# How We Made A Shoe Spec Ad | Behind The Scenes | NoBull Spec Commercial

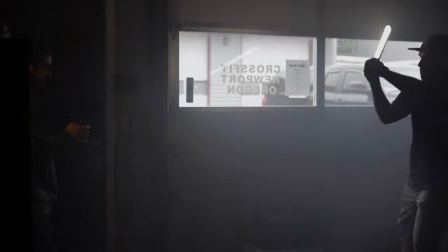[7:19]
We mainly wanted to use it just to backlight the subject and have the ability of multi-color just in case we wanted to change it up a bit however we ended up putting it down in the shot and we actually loved the way it looked so we left it there you know and
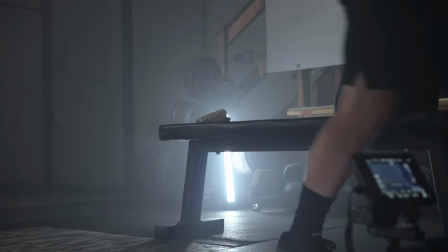[7:34]
we know it's not practical to have a random tube light in the in the shot but you know sometimes you do things that aren't super practical and it looks great and go with it do what you want and then uh when we went to the workout scenes we ended up adding to that
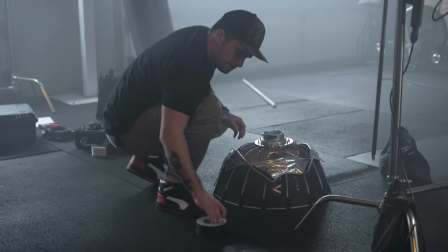[7:48]
setup our aperture 120d with a soft box on it behind the soft box we put a rosco gel on there to get a warm tone so too when we walked into the gym they had these par cans there that gave off this natural warm hue and i thought those were really cool and
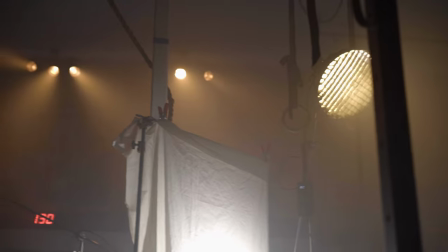[8:02]
i wanted to utilize them in the video so i put a gel on that really warm one and i put it way high up in the sky and pointed
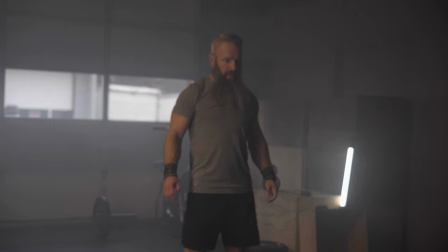[8:09]
it down so that way it kind of emulated the light coming onto the talent that would would have been from the par cans
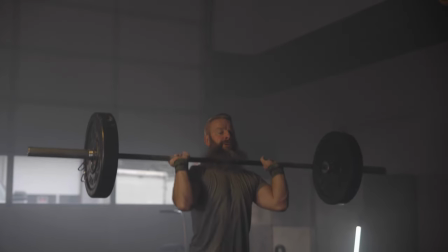[8:16]
in the room and then beyond that we used the natural lighting in the little windows in the garage behind him and we use that as backlight
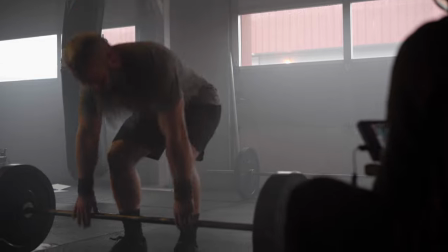[8:23]
mostly or side lighting and we shot on the shadow side to give it more of that cinematic film-like feel and then coupled in with the haze
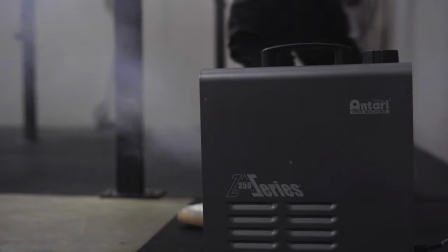[8:31]
that we poured into the room it really gave for more depth and just more of a gritty feel which is what we're kind of looking for and then miscellaneous things that we brought with us you know your typical stuff duck clamps scrim negative fill c-stands you know whatever all the stuff
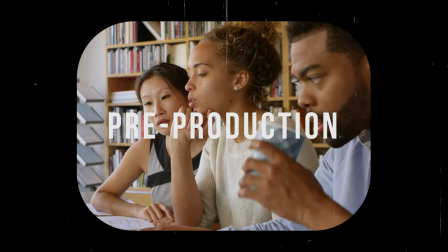[8:51]
that is a lot pre-production pre-production to me is the most important part of the whole film shoot it's the it's the part where you plan what the story is going to be what it's going to look like what it's going to feel like and if you don't know all those things
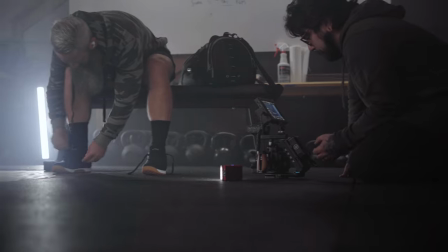[9:06]
firsthand you're shooting off the cuff which you could do sometimes if you've ever watched my videos before you would know that i highly promote planning your things out write it down script it everything that i'm talking to you right now is written out in Milano that I'm looking at right now so that I have a definitive plan so I know what I'm talking about and I don't venture off.
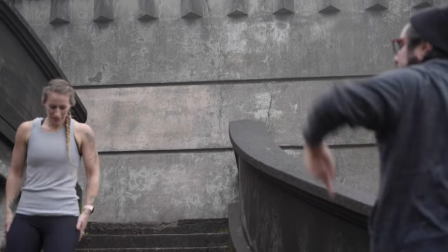[9:24]
This saves a lot of time in the production side of things whether it's you're on set or you're in post-production and you eliminate a lot of the guessing.
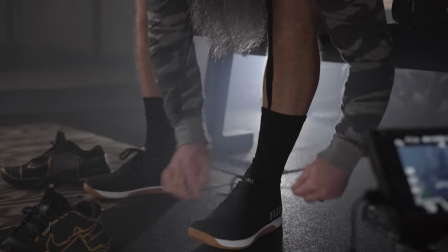[9:31] I've never put no bowls on. First time. First time bro.
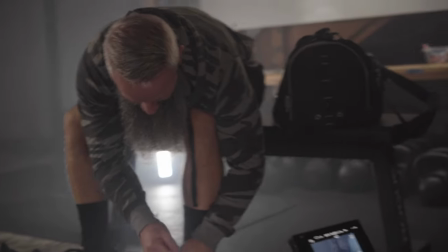[9:36] It's the first time for everybody.
Here are the main things that we did for pre-production. We had the planning stage.
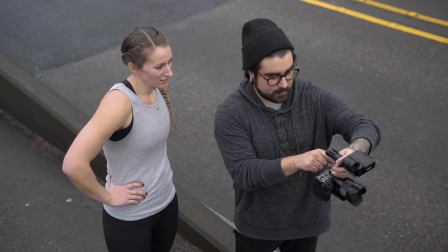[9:42]
We had to find our locations. We had to find out who the talent was going to be um which by the way luke and sarah thank you so much amazing
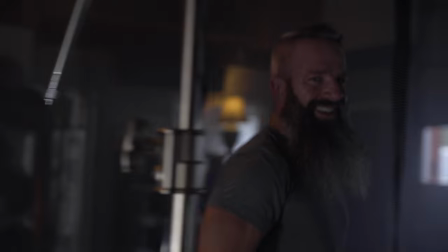[9:49]
athletes in our community we had to schedule our film dates and we had to figure out what the end goal was so this is the pre-production meeting the
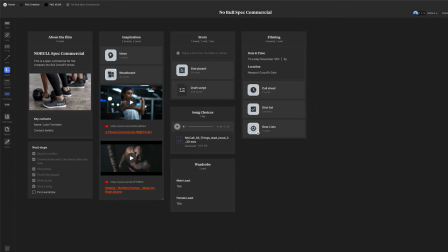[9:55]
pre-production meeting is where you plan all this stuff out we use melanote here in our team we have pre-production meetings with
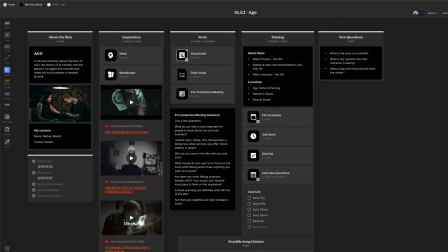[10:02]
our client we ask questions we figure out what the film is about and then we write it all down and storyboard and script right here in melanote we decided to make this film about two different shoe styles the runners and the trainers. And then we decided to have two different athletes represent these two different shoe styles. And so in order to do that, we wanted to provide a little bit of contrast.
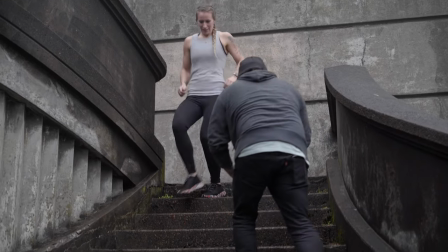[10:29]
And how we accomplished that was filming one athlete outside and one inside and tell a clearer story. We really wanted this commercial to feel intense and exciting and really just getting you pumped up for the shoes. Once we had the story and once we knew what we wanted to film, We went to the storyboarding phase and we storyboarded everything in Milano,
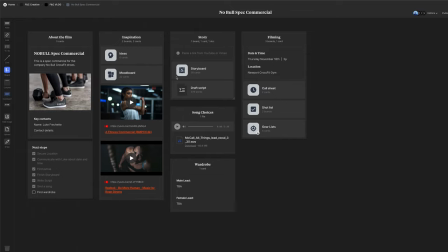[10:48]
giving us a visual of what we wanted this to feel like and what we wanted it to look like.
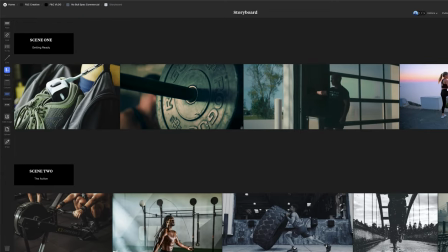[10:53]
After we storyboarded and planned, we collaborated with the team to ensure the vision and the plan was clear. So we just talked it over and made sure that all the details were right before we went into the shooting phase. We made a shot list and a script and we were off to the races. So now let's talk about locations. First, let's talk about the gym. The gym was a little bit harder to film because there was a lot more gear involved.
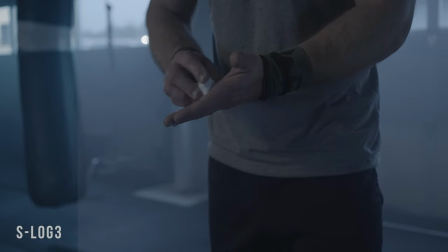[11:15]
I filmed all the gym scenes at a cooler white balance to kind of give it more of a gritty, almost old boxing gym in the middle of the city kind of feel.
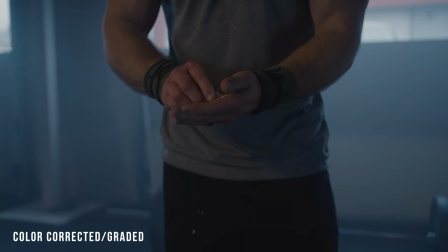[11:24]
I really like that look. I really loved it for what we were doing here. We pumped haze into this room, which kind of got out of hand, and we actually had to open a door at one point.
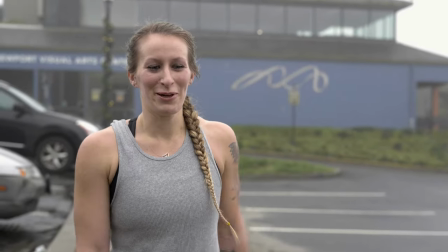[11:33]
For the exterior, we wanted to have a nice contrast between the two athletes to represent the shoes.
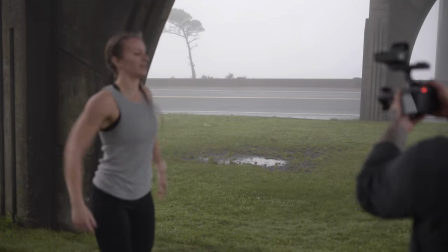[11:38]
So for the runners, we decided to film outdoor in the daytime, and this was kind of tricky. We actually woke up really early and got on location really early because we wanted to catch the sun coming up.
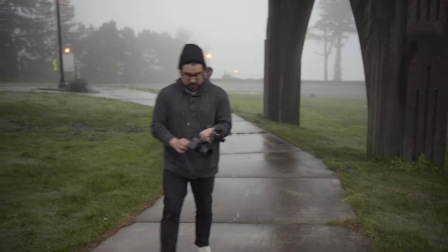[11:49]
However, on that particular day, there was a ton of fog, and it was a little hard to see anything, really. But this was kind of a nice, happy accident because we felt like the fog that we had that day really matched nicely
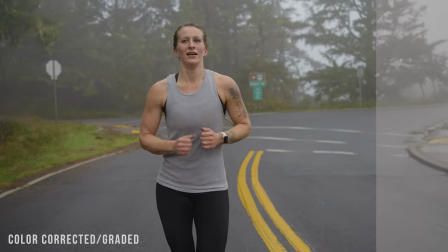[12:04]
with the haze that we pumped into the gym. and it kind of just linked to the two scenes together. However, the original plan was to shoot on the shadow side and have the sun just peeking through as she's running across the bridge. But you know, you can't control everything.
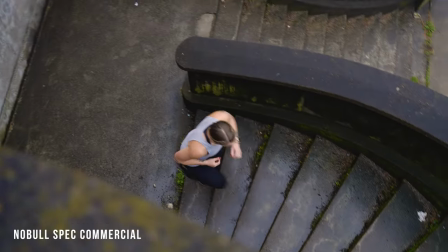[12:19]
I'm almost stuck with only one location, which was the bridge, but we didn't want it to be boring going back and forth from the gym, doing multiple workouts to just one location of someone just running. So we decided to film in a few different locations and kind of spread the whole thing out. Post-production. For post-production, we use Premiere Pro. Final Cut Pro and DaVinci Resolve, those are all great programs. So if you use those, most of what I'm about to talk about, you could do in those programs as well. I won't go into too much depth on this part of the breakdown. However, this is kind of how our workflow goes with pretty much every project.
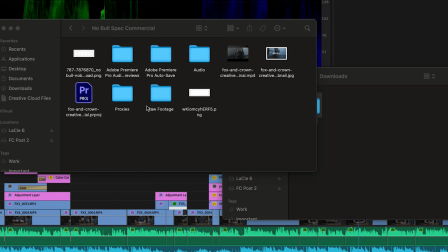[12:52]
I start to make files. I throw everything into files and that way I still organize.
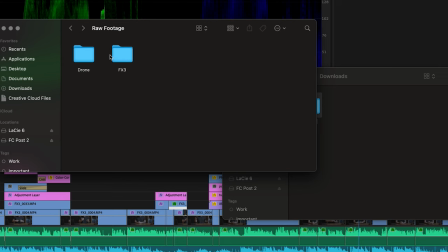[12:56]
Then I pump it all into Premiere Pro and then I go in and I organize everything as in Premiere Pro.
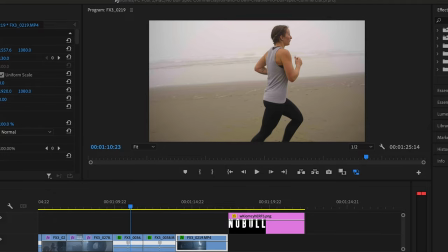[13:02]
I color label everything, just anything to stay organized. When you're doing a big project, it's easy to get unorganized in anything that you're doing.
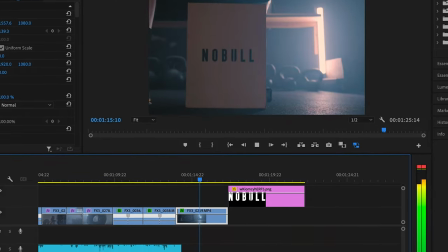[13:10]
Once my files are in Premiere Pro, I import the song that we're going to use, which by the way, this song is picked and chosen in the pre-production phase. We all kind of sit around and we listen to certain songs that will inspire the project at hand.
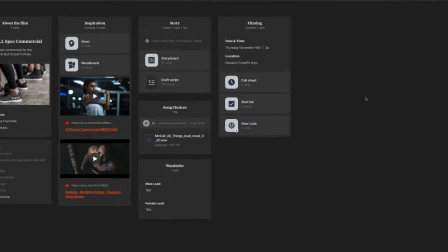[13:26]
Once we found the finalized song, we throw it in the Milanote so that everyone can hear it. So there's no guessing, there's no hours and hours of in pre-production working on what the song is going to be. It's already picked out and it's right there in Milanote. So we just download it and we throw it in and we use that to inspire the rest of the video. Sometimes we'll go back to the drawing board and realize that the song doesn't work so we will go back to picking another song and find something else. Most likely though, the song we picked, it works and we all love it. After this,
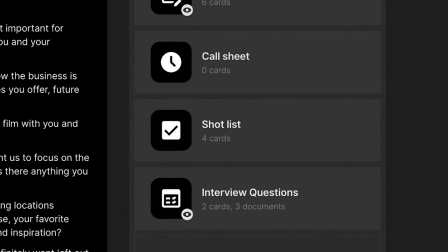[13:57]
I go back into Milano and I look at the shot list that we created for this film and I just go one by one and pull those clips in and start the sequence.
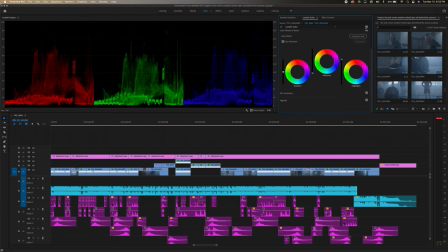[14:06]
Once the sequence is started, then I start the color correcting phase to make sure that everything looks the same for when we color grade later. After I do my color correcting, then I start the sound design and sound design is actually one of my favorite parts of making a film
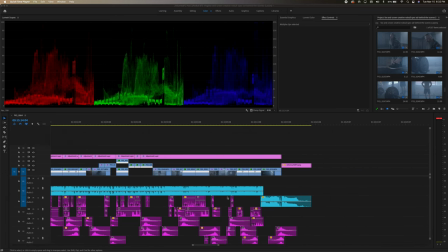[14:21]
so more on that later from there i play it back a couple times and i adjust and make little tweaks here and there once we have everything situated in it we love the way everything looks and sounds and feels we showed it to the team and to a few other people who are outside of the team to get an honest opinion on the commercial and make sure that it looked exactly the way we wanted it to and so once i'm
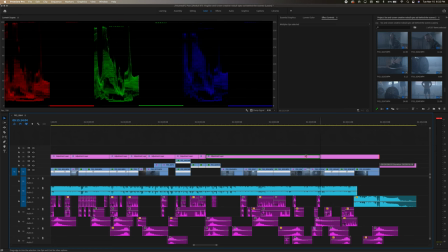[14:40]
done with the final sequence i throw an adjustment layer on there and i do my final color grade um this is where i have the opportunity to make any final adjustments and to make the film look and feel the way that we want it to look and feel.
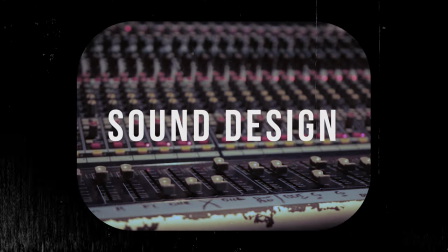[14:54]
So let's talk about sound design really quick. Sound design is something that I enjoy probably the most out of the film making process.
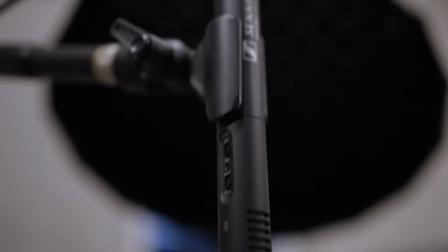[15:01]
For this commercial specifically we knew that we wanted to get Foley sound but not use the natural sounds from a shotgun mic. Actually at the time we didn't even have a proper shotgun mic setup.